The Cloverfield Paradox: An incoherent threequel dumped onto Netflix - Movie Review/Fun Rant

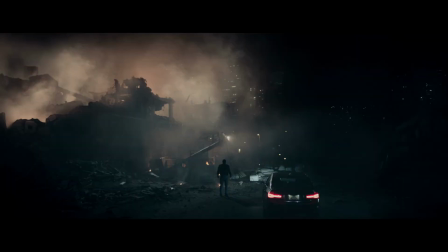But you can't care about the other things because they're not developed enough or well hidden enough or built up enough so it doesn't make sense what you're supposed to be caring about.
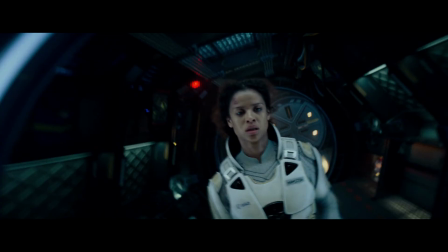If we don't know Hamilton's backstory, how can we get invested in her point of view and recognize when she's progressing?
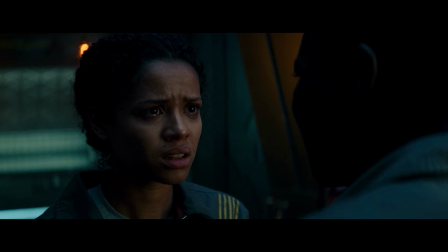Her backstory could have served as an interesting point of personal bias that the crew could have used against her in certain debates and situations,
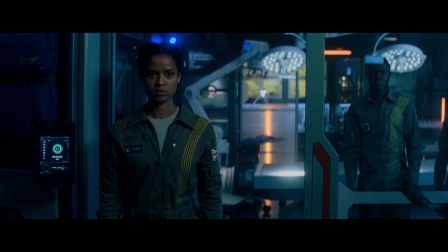or it could have affected the way she responds to her fellow scientists, besides being a bit more compassionate and empathetic.
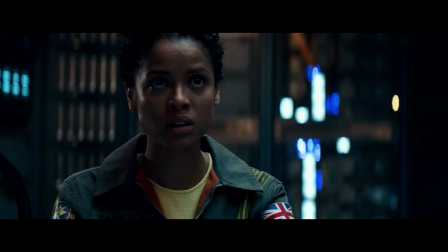Instead, Hamilton is slightly detached and inert. Rather than weaving her development throughout the film as these events take place, it's set aside until the writers know what to do with it.
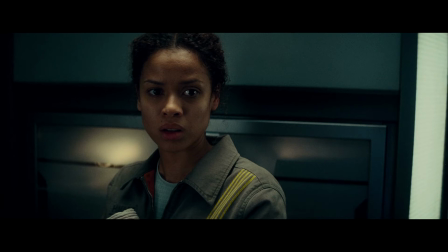By then, it's a bit too late. I haven't had the time to fully relate with her before the emotional payoff I referenced earlier.
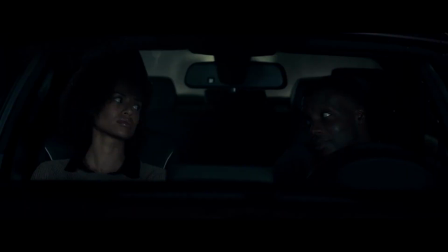Then, there's Hamilton's boyfriend, Michael, who we cut back to many times on Earth.
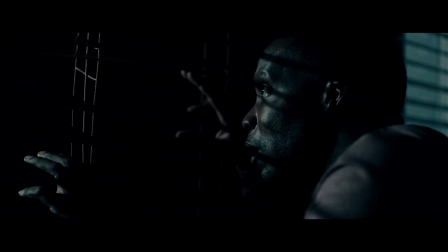Michael must deal with the worldly fallout of the Shepard particle accelerator being activated,
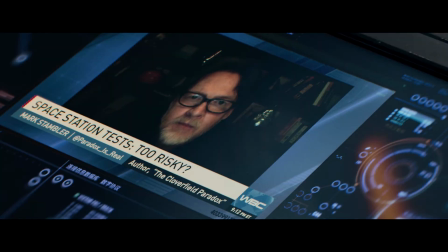but in the vaguest way possible to partially preserve a twist ending that was revealed by the news broadcast earlier in the movie and the movie's own previews.
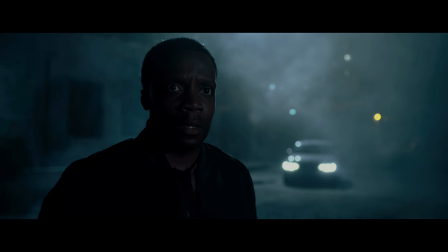To be fair, there's also a clumsy arc involving Michael taking care of an abandoned little girl named Molly.
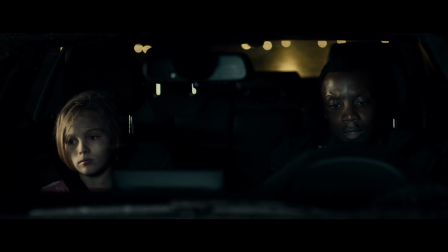I didn't understand this subplot's point until the film made it very clear at the end.
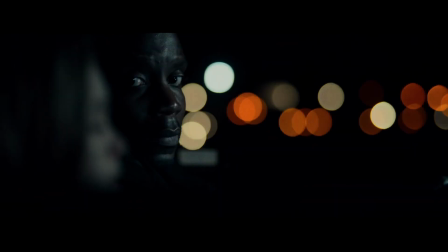It's another twist for twist's sake, once again preventing me from understanding the importance of Michael's character arc until it's already over.
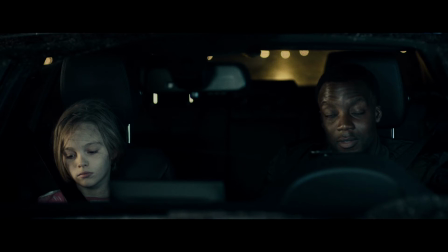Perhaps the filmmakers thought this would add some sort of rewatchability for the viewers? Admittedly, Michael and the little girl, Molly, were in one of my favorite flatly delivered scenes.
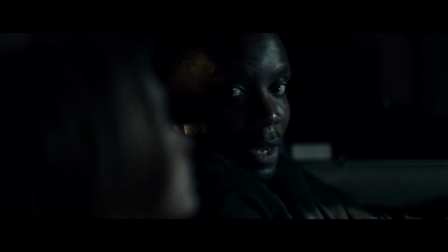As they drive to a nearby shelter, Michael blandly proclaims, bad things are happening, but good people are going to make it better. To which Molly responds, we're going to need a lot of good people.
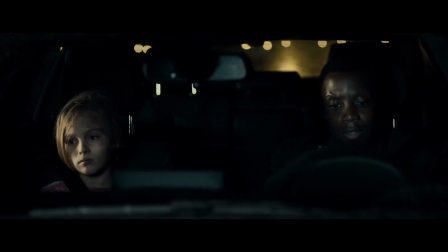Oh, granted, granted, Michael's dialogue is probably meant to be intentionally simplistic in order to comfort the little girl, but the acting doesn't sell it.
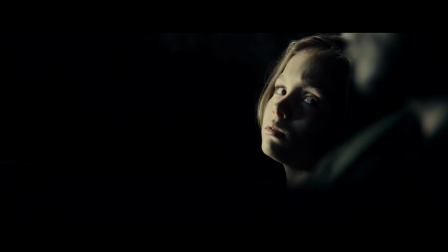The girl doesn't give him a sarcastic look like, I'm not an idiot or a toddler. Or giving a response, showing that she has a bit of an attitude or something.
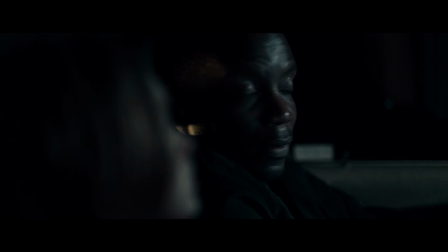I don't know, it's a misdirectorial opportunity. Then, Michael reveals a box of M&Ms for Molly that he had stashed in his glove box. What? Why? This was not set up. I believe I know why the writers and the filmmakers think that the M&Ms should be in his glove box, but that means the M&Ms were in there for almost three years. Surely they're stale. Plus, I was taught never to take candy from or get in a car with a stranger.
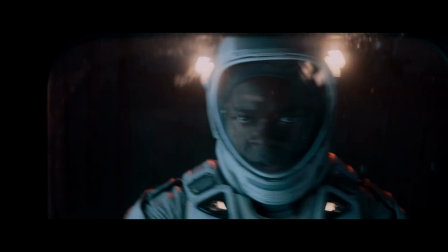Is Michael a secret pedophile? There are many contrived situations in this movie that make you wonder, why?
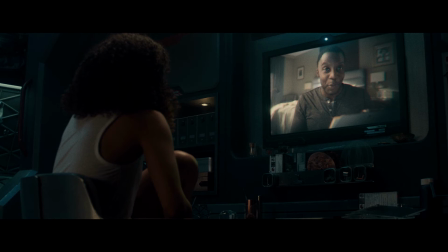And flat line readings that provide a chuckle. For examples, see also Michael's bland delivery of the line, I'm sick of only seeing you on a screen,
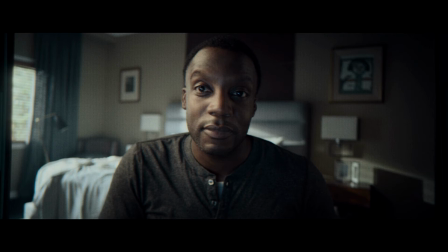seven minutes and 55 seconds into the Netflix stream, and also the way Mundy says BS,
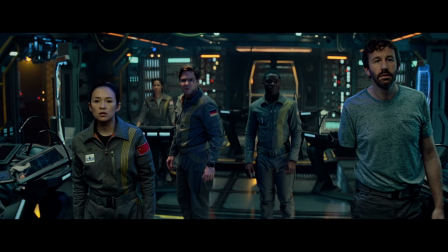21 minutes and 28 seconds in.
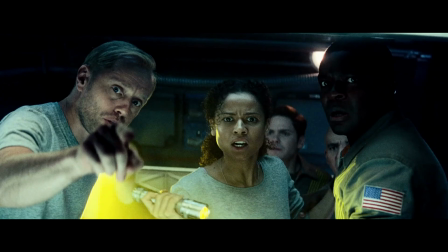It is unfortunate that the performances are so inconsistent, sometimes quite emotional and energetic, and other times stiff and very funny because of it.
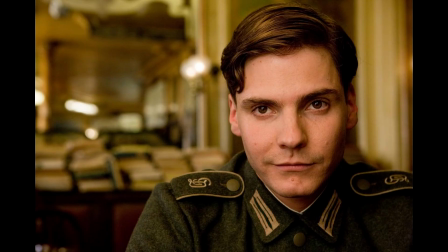The film casts familiar and reliable character actors. Daniel Bruhl, Chris O'Dowd, David Oyelowo, and Zhang Zee.
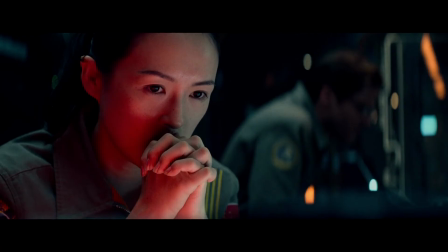For the most part, they actually give this material far more gravitas and commitment than it probably deserved.
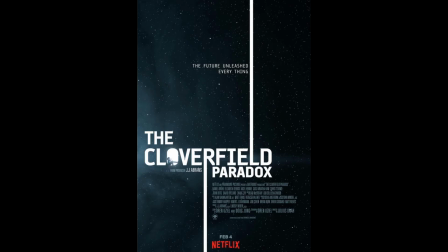Props to these actors. The Cloverfield Paradox can also be redundant and over-explained things.
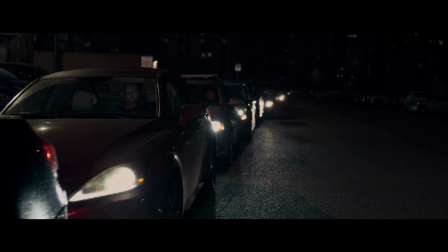The opening scene of the film has radio broadcasts provide exposition on the Earth's energy crisis.
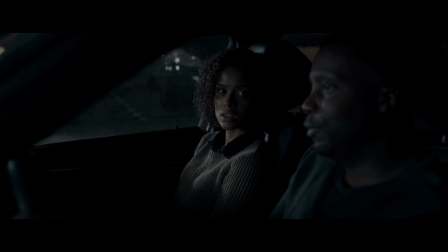Then, in the same scene, Hamilton tells her boyfriend Michael the exact same information.
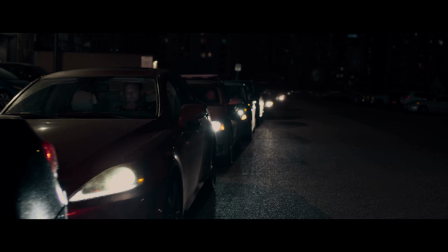Why? The radio was a natural way to communicate this information because people in cars stuck in traffic listen to the radio for updates anyway.
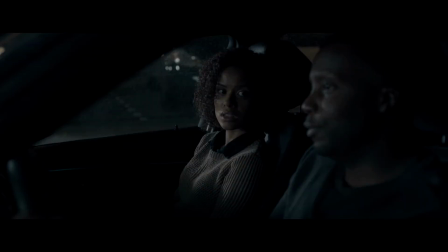Not only is it repetitive, but Hamilton is also giving Michael information he already knows.
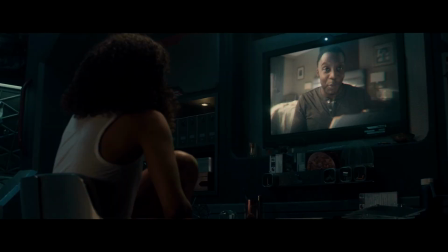It's clunky. And it's not the only time that Michael has told something from Hamilton that he already knows.
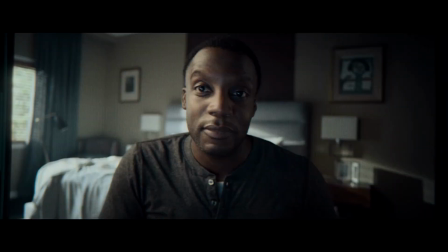In fact, he even has a line of dialogue saying, I know, rendering it even more clunky.
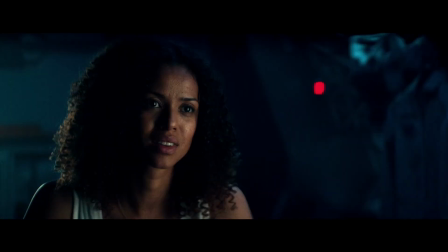Oh, thanks for literally telling the audience, you're getting this information for no reason.
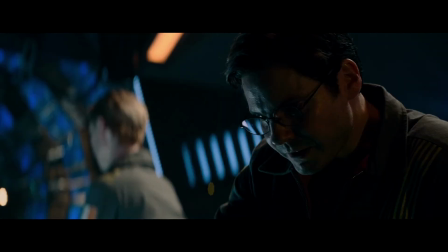Similarly, later on in the movie, one character reminds another character that he is not a bad guy. She knows this already. We know this already. This serves no logical purpose except to remind the audience of a previous beef between the two characters.